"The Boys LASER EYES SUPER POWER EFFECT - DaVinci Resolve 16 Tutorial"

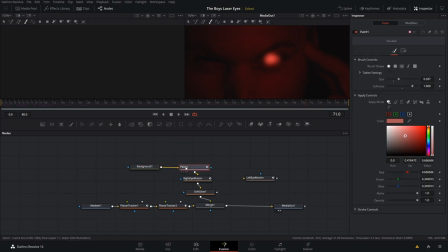8:11 So anyway, we wanna add in another paint tool. Well, we want it to have the same parameters as this first paint tool. So actually what we'll do is we'll hit Control C on our keyboard. We'll then click off of it and press Control V. And now we have that paint tool that we can use for the left eye.
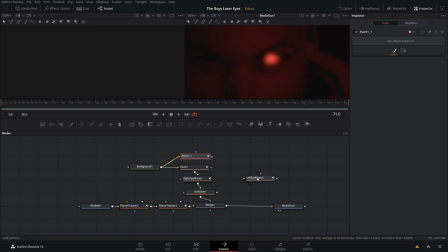8:27 We're then gonna bring our output from our background. And now we wanna add in the motion. So we're gonna bring it into left eye motion. So now we wanna pump it into the same soft glow. So if we bring it right over directly to that soft glow, it's going to kick off the right eye. So what we wanna do, we can hit Control Z to undo that.
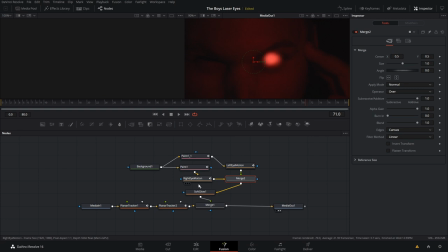8:45 And we actually wanna bring it in to the output of the right eye. Then that creates a merge node. And now both of them are going into this soft glow for when we have to do keyframes later. So now we're gonna go back onto this left eye, and just for kicks, let's do some labeling. So now if we go back over to the left eye, you may see that it put us on this select mode.
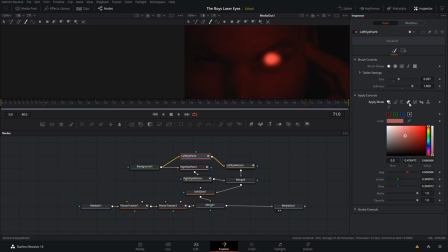9:05 I'm not entirely sure why it does that, but if we just go back into stroke, we can then go into our eraser and erase that doubled up right eye. So then we can go back to the color apply mode and try and draw something onto this left eye. So again, you wanna keep it super simple. I'm just gonna go 1, 2, and 3.
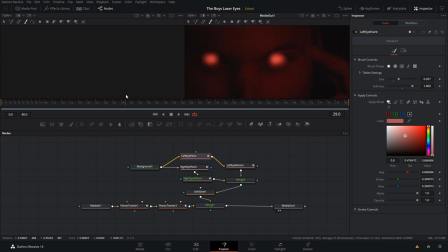9:23 Perfect, that works. And then if we scroll through a clip, you can see they're both tracked to the shot. Now, what we can do is we actually want to kind of fade it in. So we can do that within our merge nodes. So if we go back to the beginning, it kind of looks weird with these glowing eyes not illuminating the face.
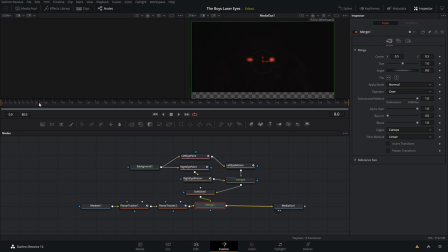9:38 That would make more sense further down here. But at the beginning, we want to be darker and then kind of fade in through keyframes to get brighter to match the face. So we're going to do that by keyframing our blend. So let's start keyframing by hitting this little diamond here. We're then going to bring the blend mode all the way down. Boom, glowing eyes, gone. We're then going to come over a few frames.
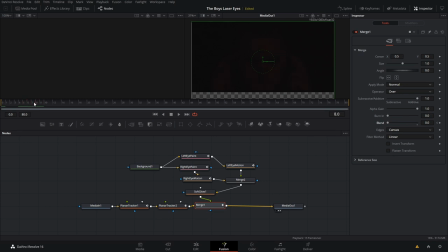9:57 Let's bring up to like, let's go over like the 7th, 8th frame. And then I'm going to bring it up just a scooch. You can see those, that face coming in just a little bit, but it's still fairly dark, kind of hidden. As we go forward to like the 20th frame, you can see it's getting quite a bit brighter. So we're going to bring it up just a bit.
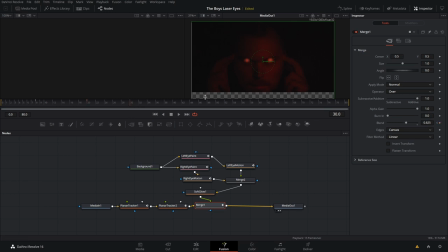10:15 Yeah, let's go just a little over halfway there. And then by about the 30th frame, let's crank that thing to full brightness. Now let's go back to the beginning and see what we're looking at. So we're going to play it through. Yeah, that increases pretty decently. So now another thing that we're going to keyframe is in the soft glow parameters.
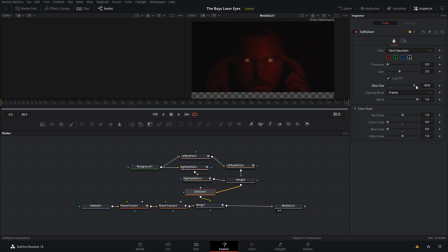10:34 So as you see here, we have the glow size. Now, if we take that down, it's going to spread out that glow size quite a bit. But then if we bring it in, it really concentrates it. So let's just zoom in a little bit here. I'm going to hold in control on my keyboard and zoom in. And you can kind of see that difference. You see that as it kind of goes in?
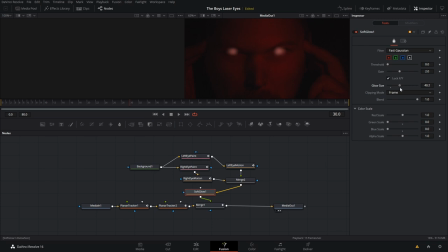10:54 I think that looks really cool because it's like charging up the eyes and all the energy is focusing in that one area. So what we're going to do is we're going to start off with a super big glow size. So go back to the beginning and we're going to start keyframing. So just hit that diamond there and then go ahead a few frames, maybe to around that 8th frame.
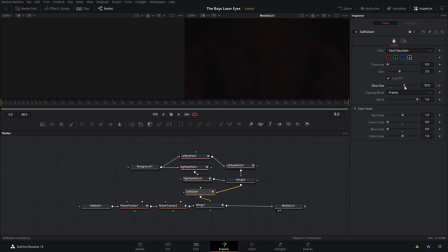11:12 And we can bring the glow size just a little bit smaller, but not much. We want it still to be quite dark there. As we go forward, let's go around to the 20 or so. We can then bring the glow size a bit smaller.
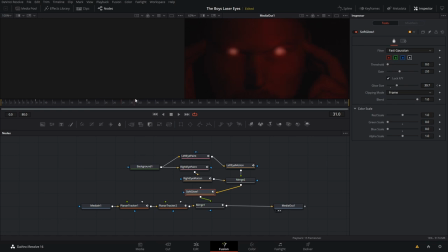11:25 So it's starting to get nice and red. And then as we come over to like 30, let's get it just a bit smaller. And then after 30, let's go all the way to like 40. We can bring it way down. So it's like it's getting more intense.
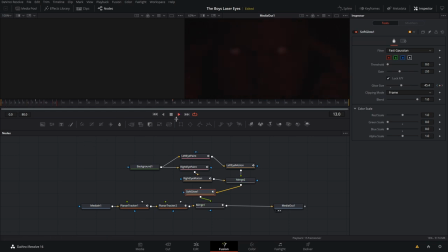11:40 So as we watch that through from the beginning, you can see it's getting more intense as it goes. And it's this really kind of spooky looking red eye effect at the end. We can just kind of zoom out there. So now, believe it or not, we're done in Fusion. We're then going to go back to the edit page to put some nice touches on it.
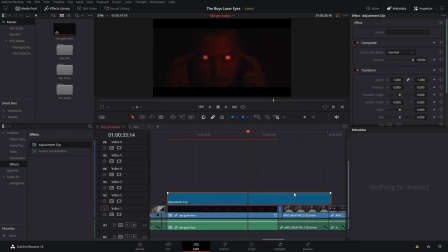11:59 So we're going to go in and we're going to add an adjustment clip. And we're just going to zoom out here and trim it to size. And as you can see, our Fusion clip is rendering. So we have a render cache, so it'll play back nicely. Awesome. Yeah, that's already looking pretty cool. So now we're going to go into our adjustment clip and go into the color page.